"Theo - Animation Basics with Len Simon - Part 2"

So that's a basic construction for Luther.
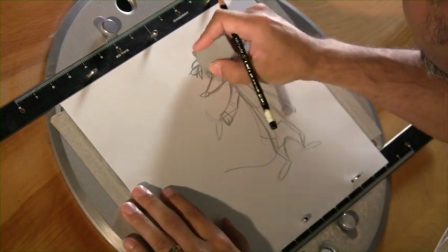748s
Now, after you put all the details down, you can actually tweak it and hone in.
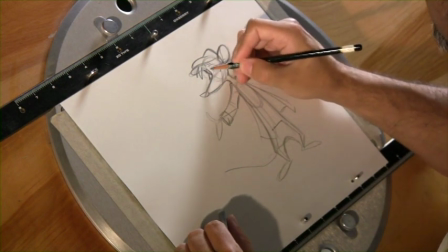753s
Like here I might trim part of the silhouette to make this read a little bit better, make sure I got enough room for the eyes and pupils.
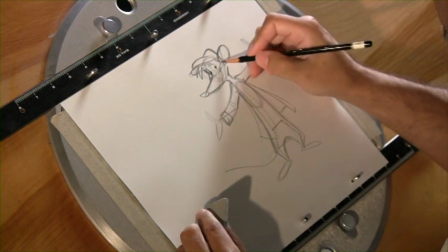762s
But here you can fine-tune to get your design to work. But as a basic construction, before putting all the eyes and pupils and eyebrows and hair in, you can actually just animate that triangular shape and get that construction to work. So, thank you. All right, when thinking about
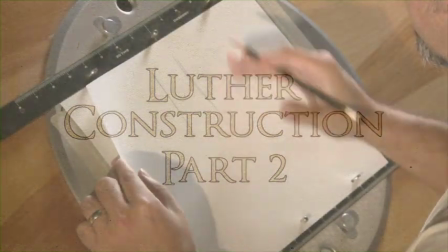782s
Luther's construction or someone in with this type of construction where you have the low crotch,
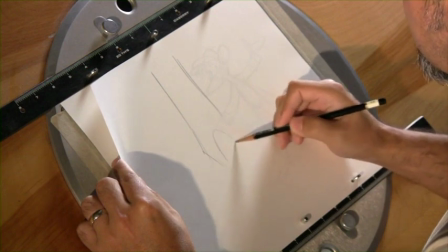789s
one of the common mistakes that are made
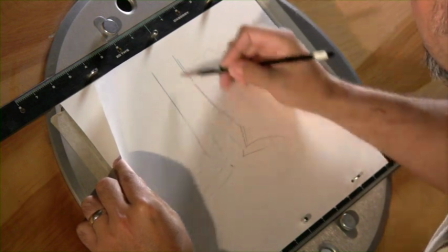794s
but 50% of the time is when you're thinking about the skeleton underneath
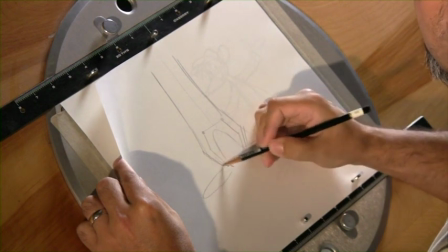803s
your construction.
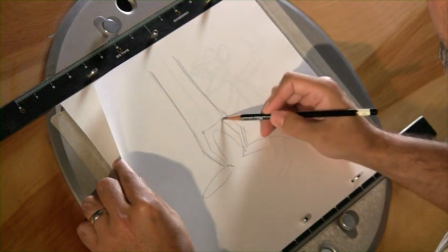806s
A lot of times if we look at a low crotch, if you put the hips here on the bottom and you raise up your leg,
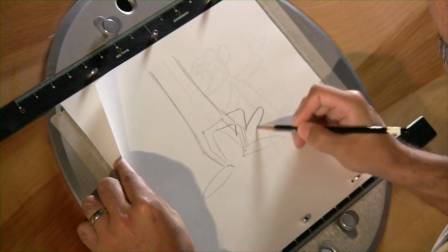813s
we get this kind of design.
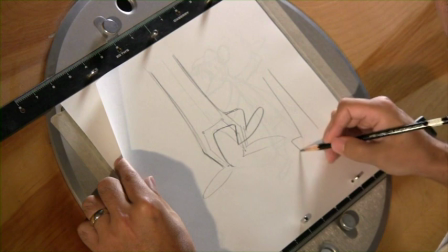818s
But when you put the whole body together, it just looks like they have really small, silly legs
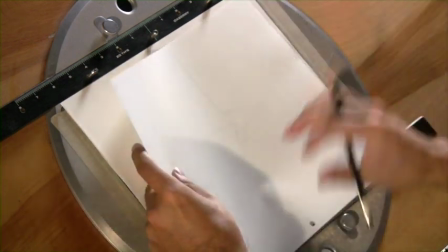827s
on this character. So in saying that, this is one of the reasons why when constructing Luther,
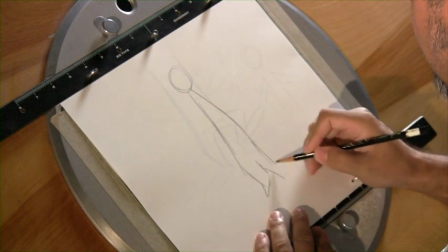839s
you might have a low crotch or small legs, or what gives the appearance of small legs,
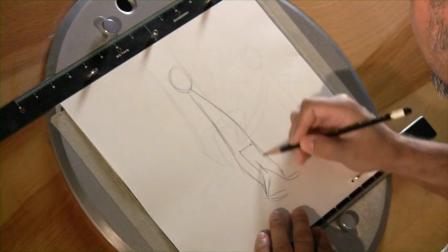846s
but having the hip bones or hip joints a little bit higher enables you to
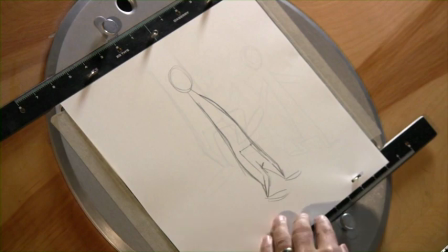856s
get a little bit more dimension when it comes to manipulating that character.
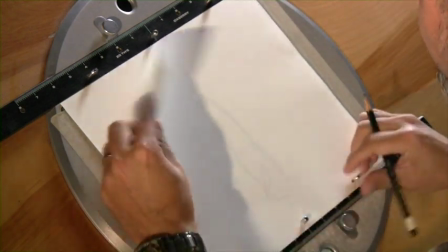862s
So if he were to raise up his leg,
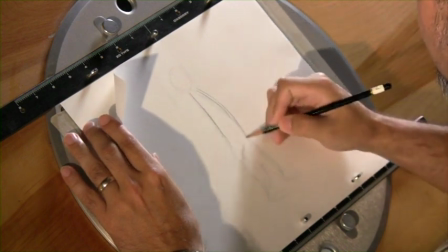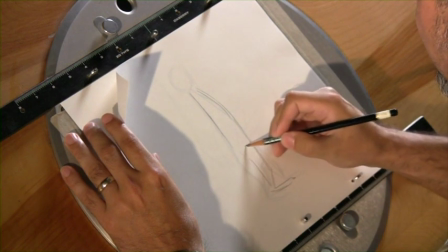871s
and say a walk, I'm thinking of his hip joints being very high here,
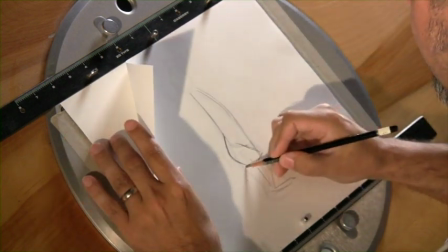876s
so we're actually going to come high with that hip.
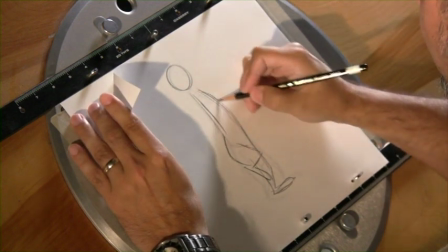888s
And what you end up with is something or design that's a little bit more proportionate.
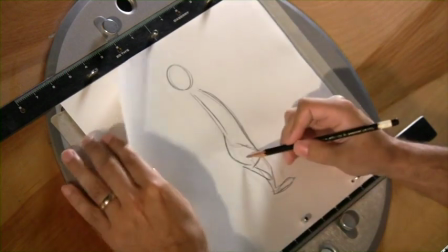893s
And I'm squashing that volume into the thigh, which gives it more of an animal or animal-like feeling rather than a human leg that would just bend in on itself.
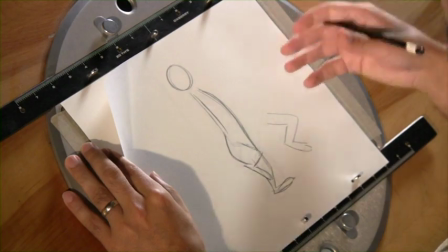909s
This ends up getting flat and stagnant when you have motion. This, you're feeling the character squash and stretch. You're feeling that volume, and you have something that's a lot more believable, even in a basic construction. So the fun thing about Luther is, with his body design,
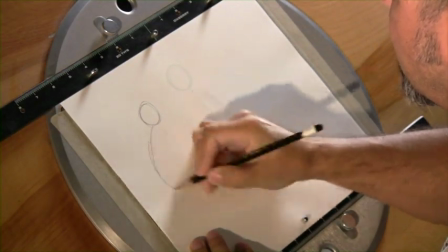931s
using this basic construction, you can actually get him into all sorts of poses.
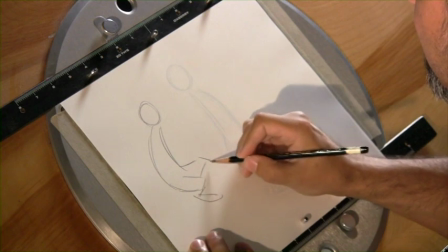937s
And the main thing you got to think about is fun.
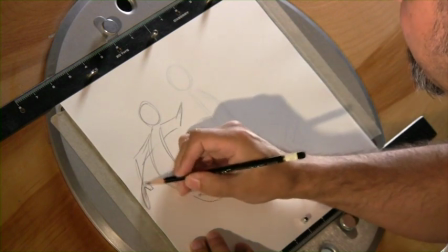946s
When I'm posing out a character, like Luther, I try to simplify the gesture.
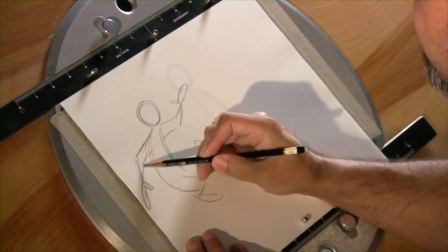954s
One of the things that I think about is the silhouette and having clarity.
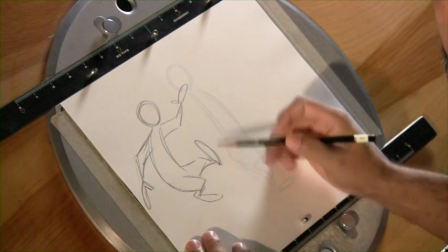960s
It doesn't mean that everything always has to be out in the open,
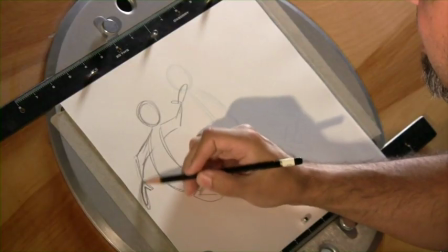966s
but if I were to take this character, color him in,
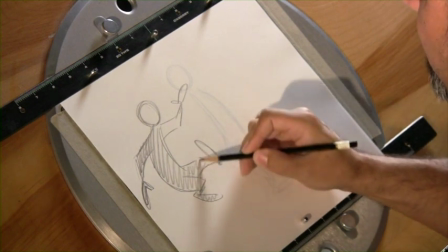972s
is that design or that pose going to be readable?
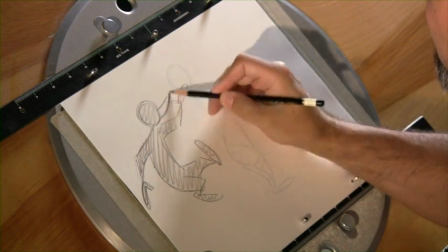977s
So I want to make sure that my silhouette is very simple, to the point,
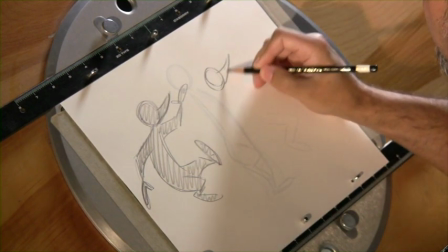986s
and very clear.
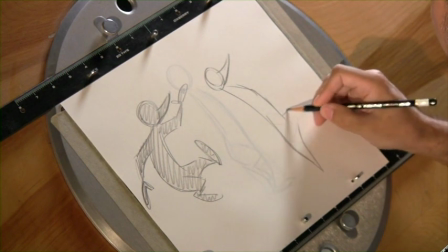987s
The clearer my design is, the clearer my animation is going to be.
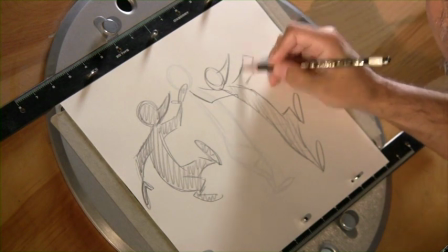1000s
And then we could think about other things like
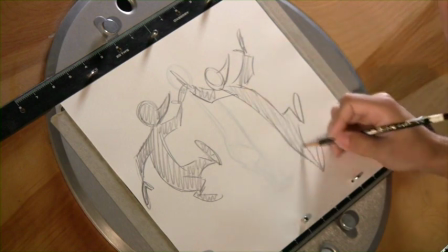1005s
twinning and making sure we have an appealing design, and we don't have both arms the same
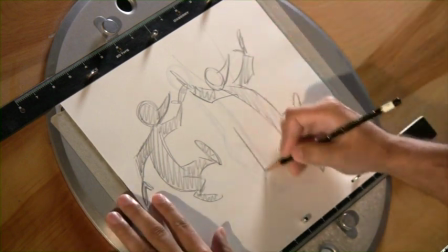1014s
position, or have tubing going on where the arm or leg are constructed with parallel lines.
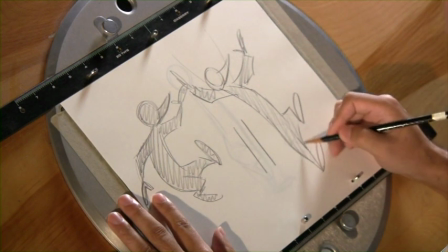1021s
We can actually feel out the gesture and then make sure,
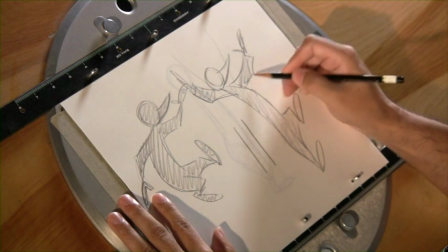1027s
do adjustments, making sure that the placement of the arms aren't
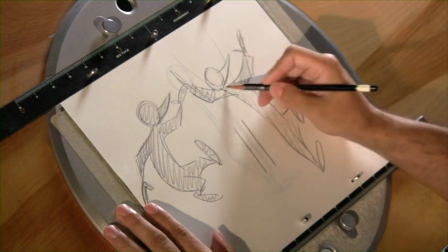1033s
paralleling, or in a case like this, I have one arm coming 3/4 of the camera,
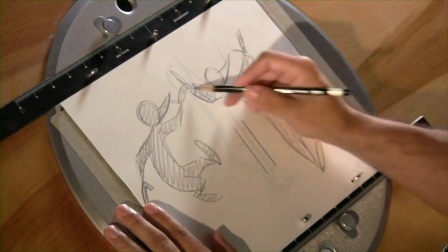1039s
but I might look at this and say, you know what, the shape, if I were to mirror this, it's almost the exact same placement.
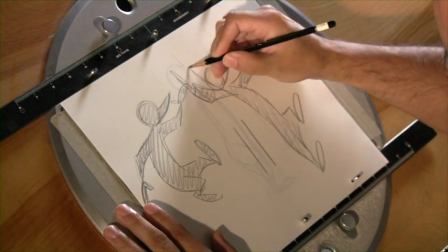1045s
I have this almost the exact same height, so I might take this arm pulled up a little bit higher,
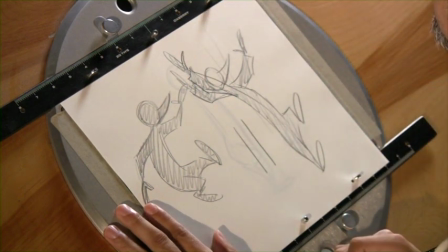1052s
and now I have a nicer line of action, and the action is a little bit more readable.
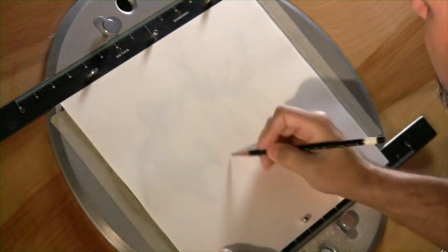1061s
I think about things like contraction, expansion.
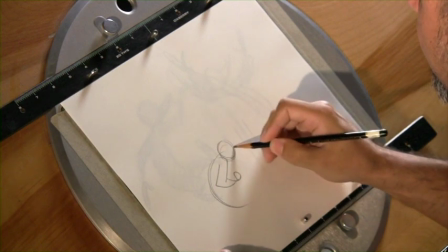1066s
Like if I have the character and he's going to anticipate jumping up in the air,
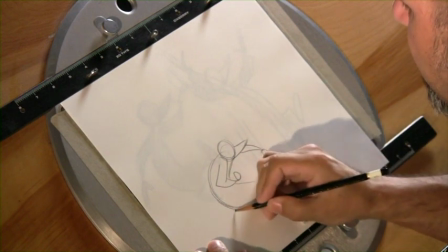1076s
I might have him
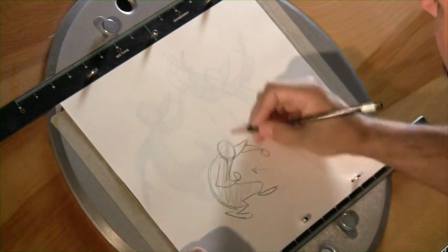1081s
all squashed up and everything balled up into this big contraction.
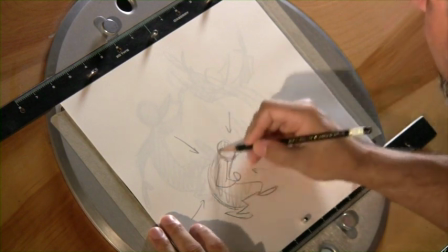1088s
I'm pulling my head down in my silhouette, but I'm also trying to show a very clean arc.
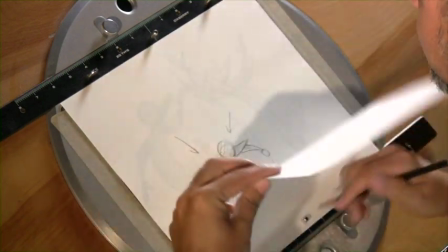1099s
And then if I were to spring out of this, I'll do the opposite.
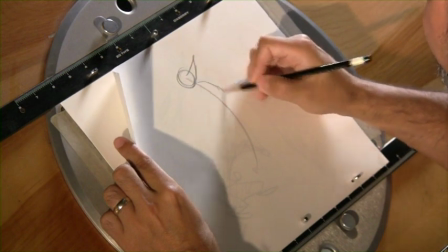1105s
I'm going to have the character leaping up, and then
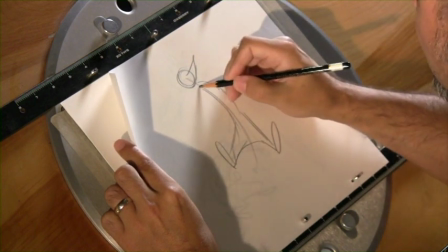1111s
all of his arms and legs are now
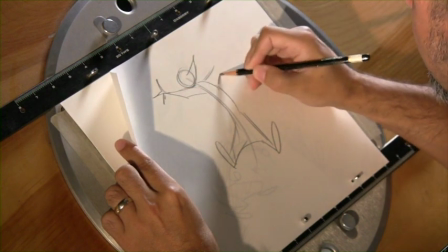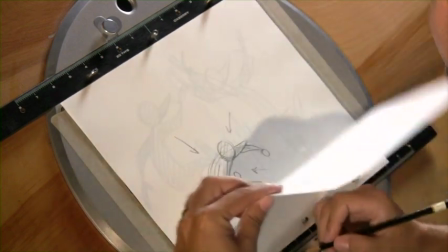1122s
out in the open. So I have an equal and opposite design.
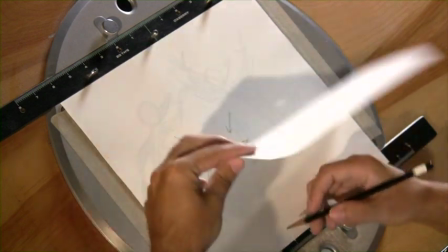1129s
So I go from the contraction with the arc going this way, or line of action going that way, and then I do the opposite when he springs out of that action. When you do things like that and you pop the character into an opposing action, going from contraction to expansion, you're giving texture to your animation. And notice how when I'm drawing the character now, and I could throw some really quick gestures
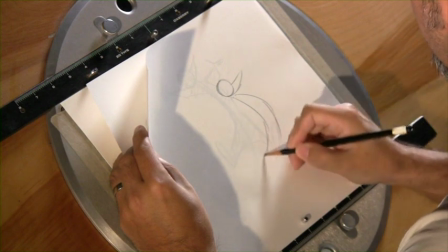1156s
just using this basic formula of drawing.
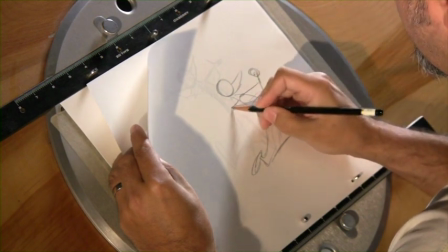1166s
I'm not getting caught up in a lot of details.
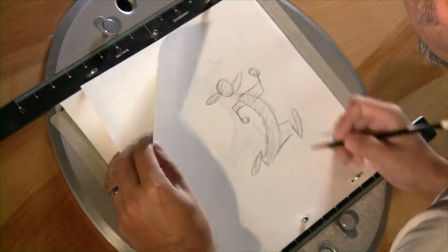1173s
I'm doing something that's very gestural, and I'm thinking about motion, or I'm able to concentrate more on motion and the movement of the animation rather than the minutia of the drawing and the pencil mileage. And the idea is, once you get a character, find that basic construction and how to draw the character in a basic level, and then just practice
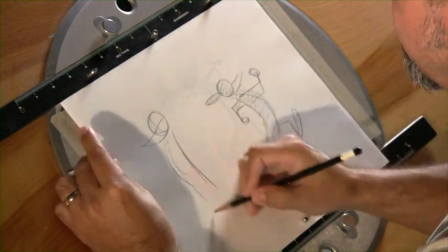1199s
drawing him in different poses and keeping that loose feeling to that drawing.
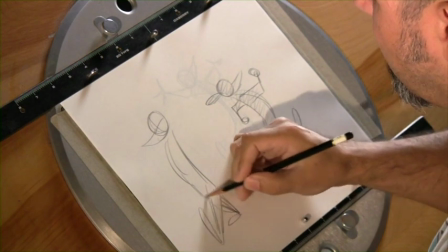1206s
The looser you can be or feel with that construction,
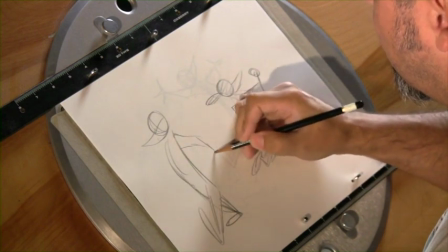1212s
the more potential you're going to have a believable,
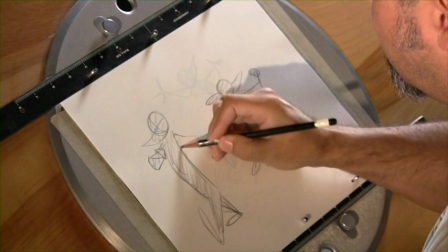1218s
fun character or animation or movement, and bring that character to life in a believable way.